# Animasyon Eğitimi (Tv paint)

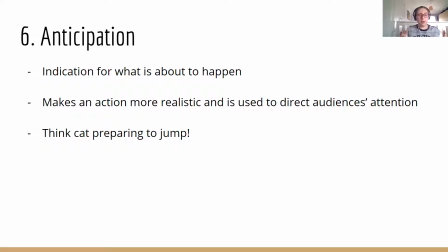490s
It's, you don't need to use it for small things, but if there's anything big and dramatic, adding the anticipation gives it that extra feeling and makes the animation more pleasant.
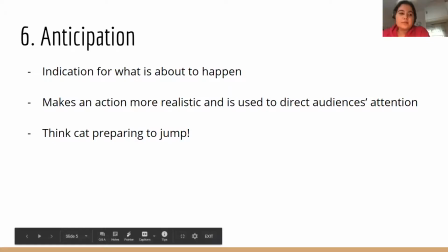504s
Animasyonu daha iyi hale çeviren bir özellik.
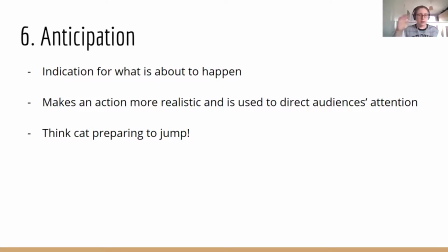510s
Okay. So after we go through the slides, we'll do some animating afterwards and use everything that we've done. Slaytları bitirdikten sonra bununla alakalı çalışmamızı yapacağız. Okay.
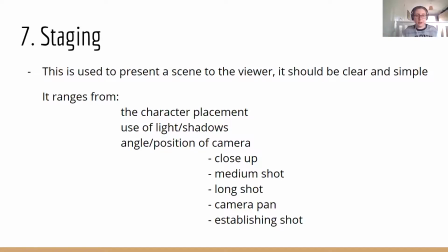525s
The seventh principle is staging. Staging 7. Kuralımız. It's not, I don't know how to explain it.
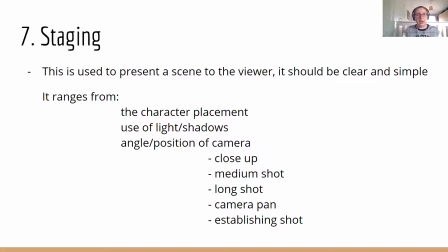538s
It's to present a scene to the viewer. This is basically how you set up what is about to happen in the scene. Sanırım sahnelendirme olarak çevirebilirim bunu. Bu sahnelendirmede de yani animasyonumuzda ne olacağını karşı tarafa göstermeye çalışıyoruz.
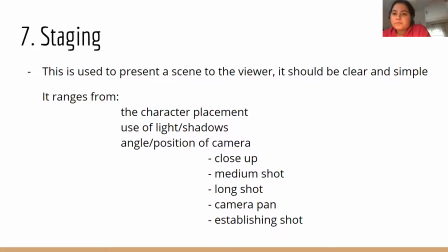559s
Yeah, so it should be clear and simple. And within staging, it just means where the character is placed and the use of light and shadows, even just the position of camera to give what you're trying to tell across.
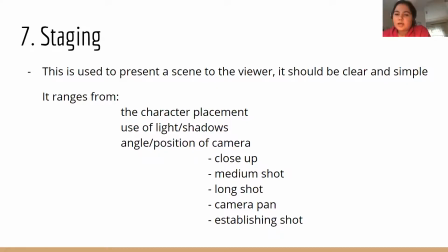578s
Kameranın pozisyonlandırılmasıyla, gölgelerle, ışıklandırmayla karakterin ya da durumun ne olduğunu karşıdaki kişilere iletmeye çalışıyoruz ve bunda sahnelendirme kullanıyoruz.
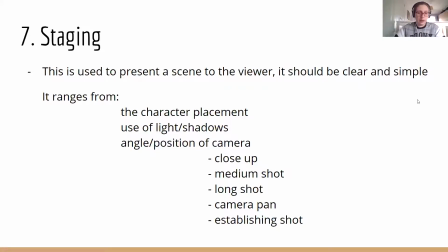593s
I can show some of my work I've done for TV series. Bir televizyon serisinde kullandığı çalışmasını
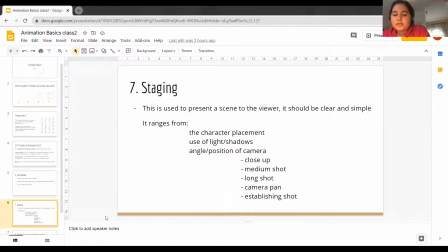607s
gösterecek şimdi bize.
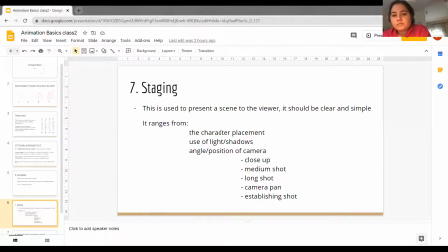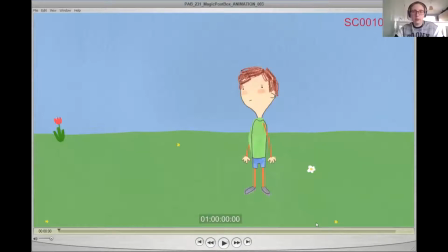644s
Okay. Can you see that? Yes. Okay. So, for example, the establishing shot is usually the first shot you get to see that sets up
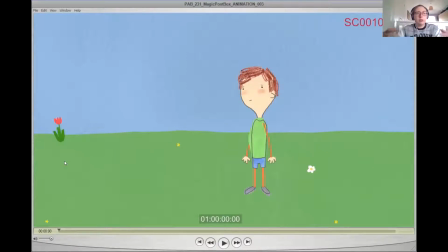660s
just the general feel of the character and what's about to, like, you know, you're just getting the viewers to see what's about to happen and like introduce them into your work.
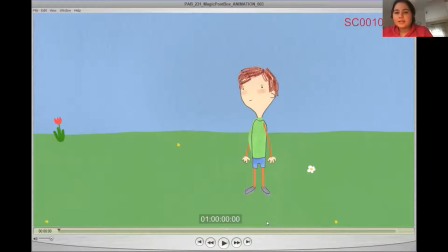678s
Establishing shot olarak adlandırdığı şey bu mesela ilk karede gördüğümüz şeymiş ve de karakterin bu gördüğümüz çevrenin ne olduğunu tam olarak izleyiciye aktarabilmek içinmiş.
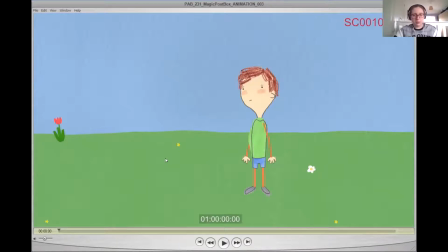695s
So I'll play a bit. So you have this character is called Pablo, and he's not very happy. And Bu karakterin adı Pablo ve çok da mutlu gözükmüyor. and yeah, we have,
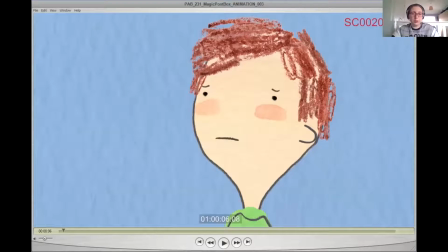714s
you go to close-ups for lip sync and to give any extra emotion that's not usually done with body. Ekstra duygu katabilmek için bazen kamerayı ne denir?
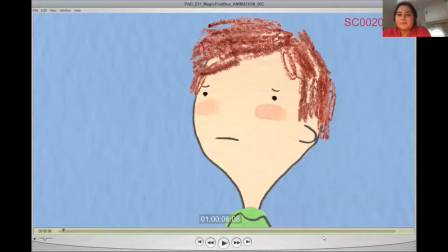733s
Yani zoom in yapılıyor. Kelimeyi bulamadım şu an.